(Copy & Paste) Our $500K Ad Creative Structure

In this video, I'm going to personally reveal our $500,000 ad creative structure that has allowed us to scale our marketing efforts and consistently put our advertising on autopilot.
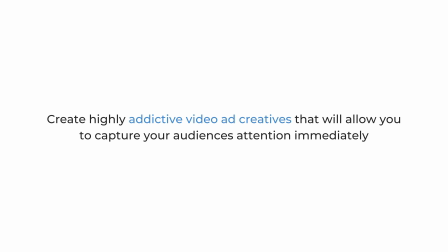0:08 After watching this video, you'll be able to create highly addictive video ad creatives that will allow you to capture your audience's attention immediately, learn how to leverage TikTok content and combine it with your marketing ads, learn exactly when and where to add specific animations, sounds, videos, and pictures to keep your viewers informed,
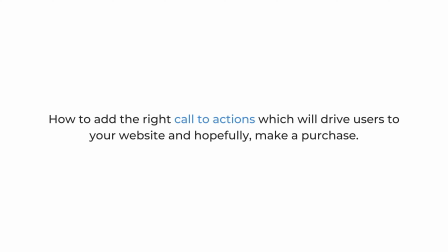0:24 and finally, how to add the right call to actions, which will drive users to your website and hopefully make a purchase. Let's dive into this video. What's going on, guys? Welcome back to eCom Street, the best channel for e-commerce content. You will not find a channel like this anywhere else. I promise you, we are providing value on the daily every single week on this channel. You don't want to miss out. Feel free to subscribe if you want to help us out. This video is going to be action-packed for you guys.
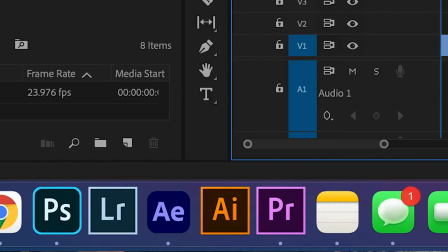0:52 Let's get into it. So for this video, I created an ad on Adobe Premiere Pro to show you exactly what a solid creative would look like for us when we advertise for our brand.
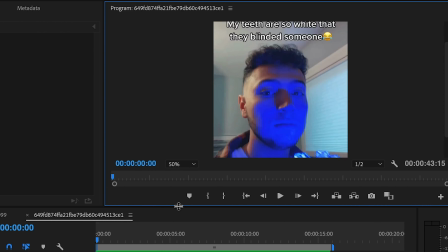1:00 For reference, this ad is for a fake teeth whitening brand, which I made content for the specifics of this video.
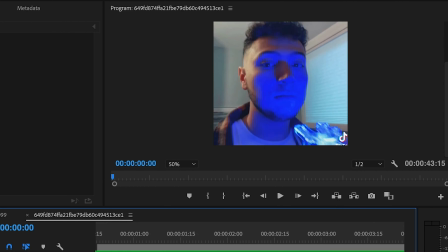1:06 You'll truly see how easy it is to make ads like this and how viral they can be.
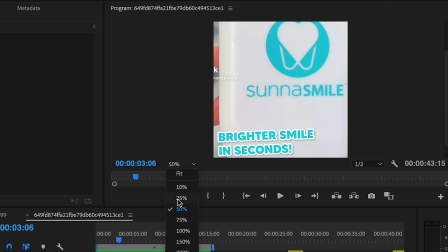1:11 And you're gonna see exactly how that works. So before watching the rest of this video, I highly recommend getting yourself familiar with Adobe Premiere Pro and the app Canva. These two programs are essential for creating ads, and without these two programs, our ads will not be as good as they are today. So I highly recommend that you guys check those two out. So without further ado, guys, let's go and let's get this video started.
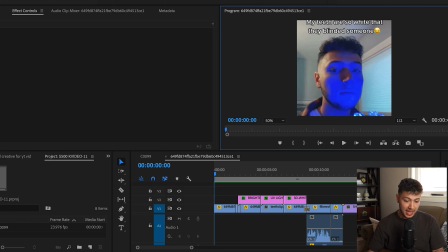1:31 I'm here in my Adobe Premiere Pro with the final ad created in front of me. I'm gonna show you the ad first and then slowly dissect each segment of the ad and explain why everything is used.
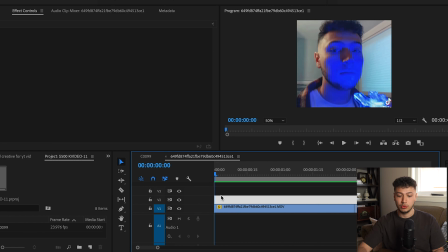1:40 Here we go.
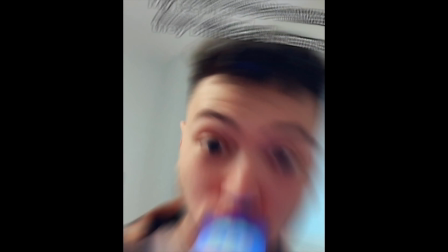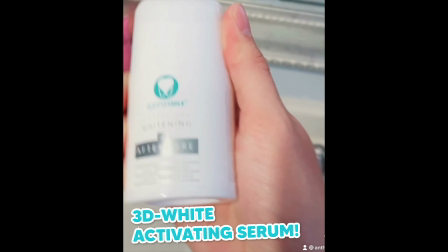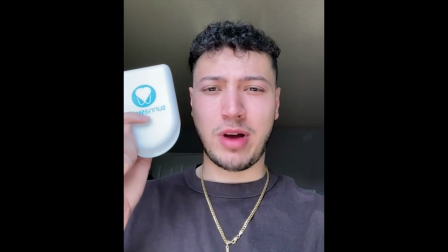1:51 Smile every
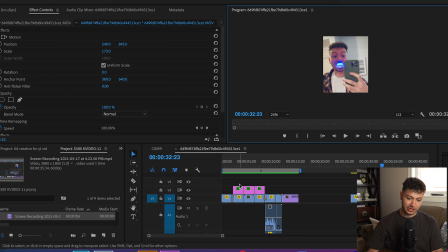1:56 time.
Alright, so I think that was a pretty dope ad if you ask me. And to be real, it's the exact same format we use for all of our creatives. It's simple, yet so effective. We don't do anything fancy, to be honest. We just understand marketing very well. We love to follow trends and see how customers are constantly changing when consuming content.
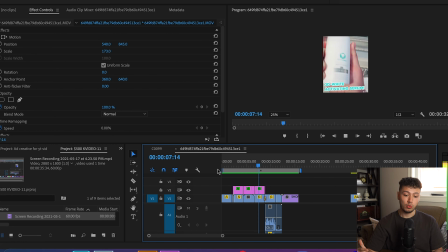2:14 For the longest time, we would create video ads that were almost a minute in length and be very formal and corporate.
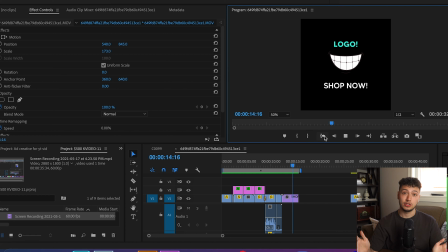2:20 Those times have changed. We now do 15-second ads, just like you see on your TikTok feed, with a mixture of user-generated content and TikTok content. I want to let you guys know that we strongly advise that you use content that you own and not somebody else's from YouTube or from any other brands. Because number one, it's illegal, and number two, it's not going to get you very far when you are building your brand. Let's be real here, okay? You do not want to rip other people's content. Keep your content authentic, okay, guys?
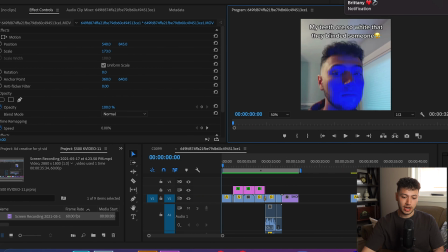2:46 But other than that, let's see how I put this ad together. So first, I'm going to be talking about clip number 1 here, and this is what's called the scroll stopper.
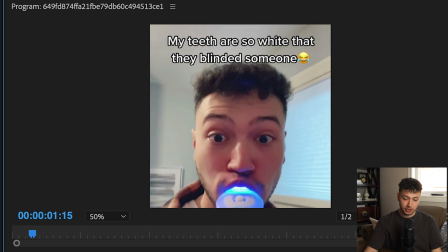2:53 The scroll stopper is the first 1 to 3 second clip in your video that completely hooks the viewer without them even noticing. And now at this point, they're subconsciously viewing your ad. Our approach to the scroll stopper is to take a clip from your TikTok where you can see that beautiful white text and that black overlay that I just absolutely admire,
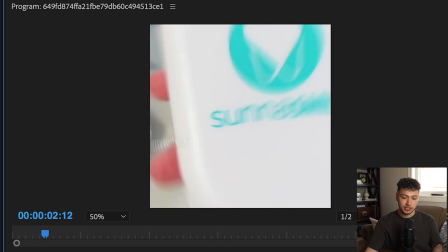3:10 and come up with a unique and viral hook. This is usually a statement or a question, and you can see what I wrote at the top, and it says, "My teeth are so white that they blinded someone." Now, I think that's a pretty engaging sentence if you ask me, which will make the viewers want to continue watching.
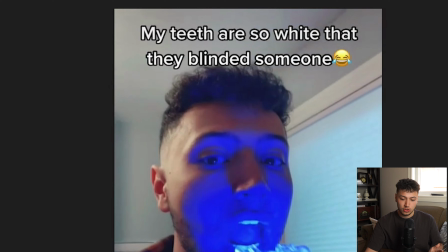3:25 Now, you always want a sentence that is controversial or leaving people wondering what's going to happen next.
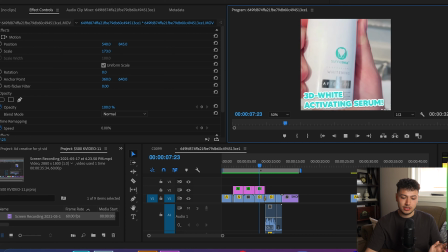3:31 The main difference between us and other advertisers is that we produce ads that don't really look like ads at all.
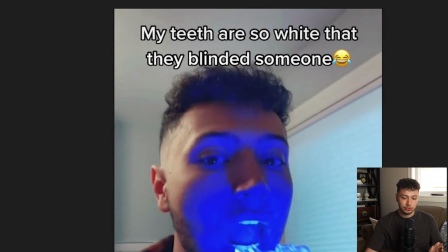3:36 In fact, it's viral content that people generally enjoy. And this is why we're able to use sentences like this, which normally wouldn't be in traditional advertising.
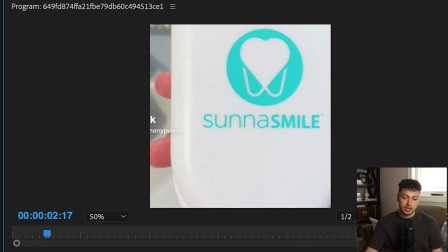3:44 And now at the end of my scroll stopper, you'll see that I put a transition. This is a great way to suck in your viewers, and it triggers a difference of movement in the mind.
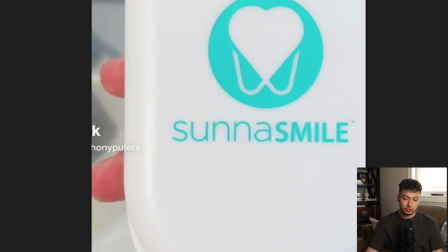3:52 When you watch a piece of content and it looks the same for too long, we tend to lose focus and scroll away.
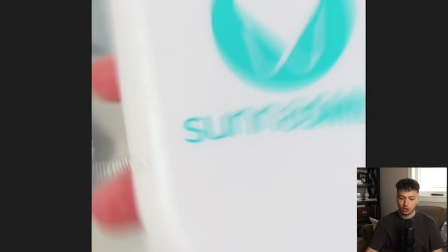3:57 It's important to put transitions in after each clip, but also when necessary. And that's why I just love these scroll stoppers.
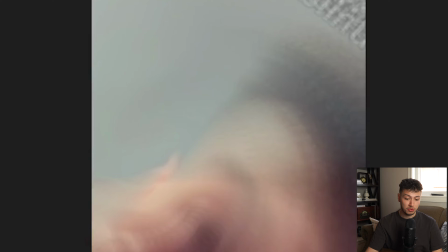4:03 It's the most important part of your ad, which will determine if people scroll by or stay watching. Let's continue.
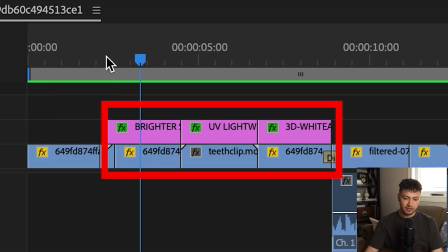4:08 Clip number 2. This section of the ad is what I like to call the big 3. This clip, including the next 2, are going to be consisted of benefits and features of the product. It doesn't matter whether you have 2 benefits and 1 feature or vice versa.
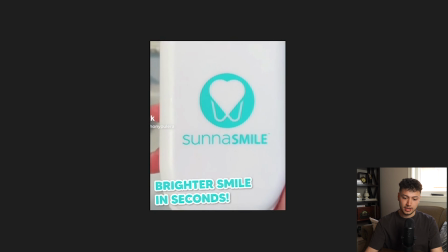4:22 It just matters how you execute it. The first thing you notice in this clip is the bright color blue text that matches the logo on the box. This sentence is a benefit of the product. A brighter smile in seconds is a benefit. Simple to understand, right? In every ad that we make, we always make the words pop out of the screen. The reason we do this is so that
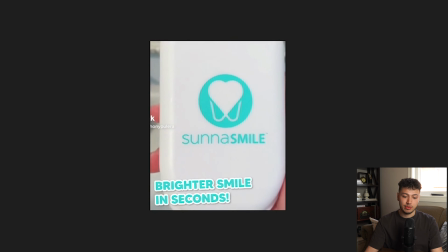4:41 the words feel like they're reaching out to them and making a statement versus seeing a piece of text pop up with no movement. It simply looks boring when you just have no animations or anything that's popping out of your viewers. If you guys are wondering how to do this, I've actually left a video link in the description to follow. You can make these edits in your ads if you really want to, so feel free to follow that video and use that information.
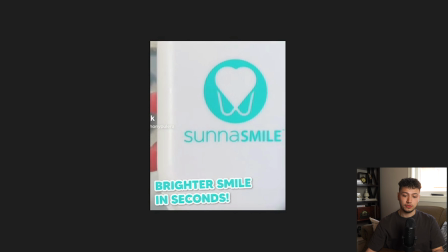5:01 The next thing I want to mention in this clip is the actual video. It's a video of the product in the box. With that statement, brighter smile in seconds, and a box of the product, you can see how someone will wonder what this product is actually going to be. And yes, this is how deep good advertisers really think. Gotta be the best, you know? And that's pretty much it for this clip. Let's dive into the next one. So guys, if you already think you've learned something from this video, or you feel like that you're about to absolutely just take what you learned in the first part and use it right away, feel free to give this video a thumbs up. I really appreciate this. We both do, from Corey and I. It will boost our video into the YouTube algorithm so it can be shown by more people. That way everyone's learning, and it's just better for everybody. So I really appreciate the follow and subscribe. Let's go. Now this one is what I like to call the showstopper.
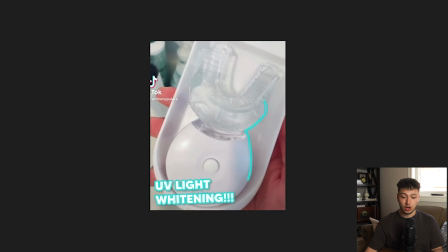5:49 Every single one of our ads have a line animation that I personally draw 1 frame at a time on the product in Adobe After Effects. It simply brings the products to life, and it makes the ad look awesome. Again, if you need a video on how to do this, I left a video link in the description on how to make the line animations.
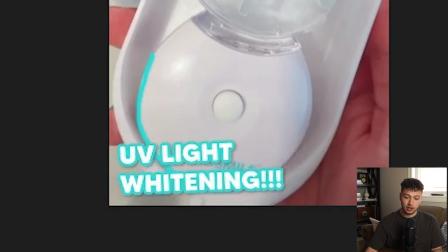6:05 Now the text you see is a feature of the product, the teeth whitener as a UV light, which theoretically makes your teeth whiter.
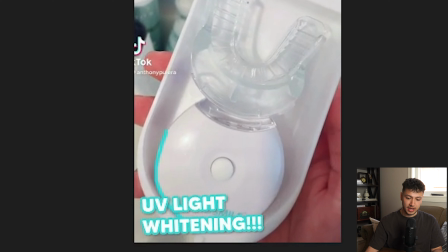6:12 The video part is the unboxing portion of the ad, where you can see the product and what it looks like. Nothing else to really say about this clip, considering the features are the same as the other pillars I described in the first clip. However, the next clip, which will also be part of the big 3, is going to be dissected pretty much the same.
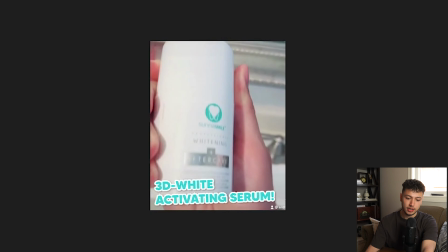6:28 There's not much more you have to know, but I'm still going to talk about it just so you guys know. Clip number 4. Now again, another feature of the product, 3D white activating serum. When you buy the teeth whitener, it comes with the activating serum. I want you guys to keep in mind that you should only be using your best features and benefits of your product.
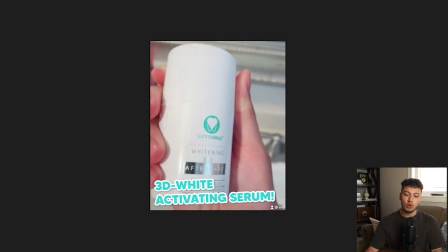6:45 And what I mean is your best selling points of your product. You don't want to use your big 3 section of your ad to mention the least attractive feature. In this case, the least attractive feature of this teeth whitening kit would probably be that it's battery powered, or that it's compact. Imagine that someone asks you, what are the 3 things that you're good at? You're not going to tell that person that you're good at washing dishes or that you can kick a soccer ball at your friend's head. You want to tell people, or that person, that you're good at, I'm good at speaking, or that I'm a good basketball player, or that I'm good at coding apps. These things that you tell this person are future growth opportunities. So it's kind of the same with ads or advertising.
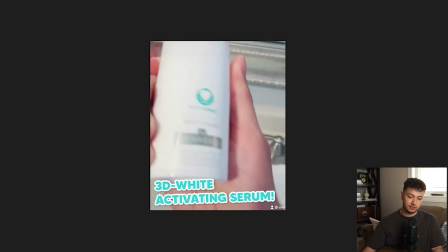7:24 You want to always be providing the best features and benefits of your product.
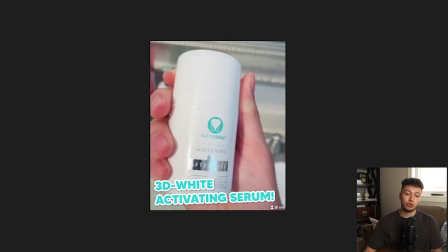7:27 The purpose of these 15-second ads is to really throw everything you got at your audience and demonstrate that your product is worth buying. And that's why we show our best features and benefits when we advertise. Let's move on to the next clip. Clip number 5. This is personally my favorite clip, the testimonial section.
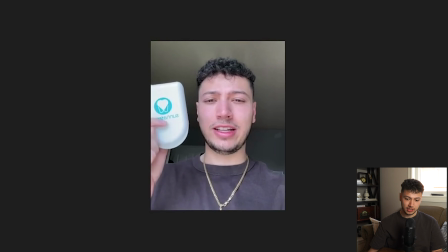7:45 This part of the ad will generally have someone's face with the product. They will say something like, you have to try this, or my skin looked better in 5 days. In this ad, I said, literally have a perfect smile every time. And now look, I'm sure someone else will come up with something better to say, but you guys get the idea, okay?
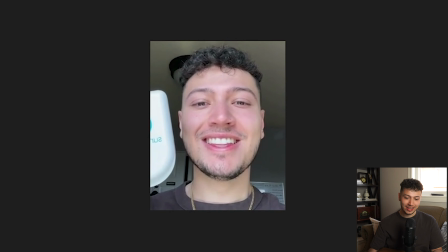8:01 In the background, you'll also notice that I added the sheesh sound effect, okay?
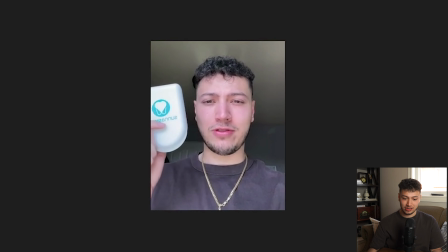8:06 I feel like this sound gives the ad character and experience someone can actually relate to. Let's say you pull up to the boy's crib, okay?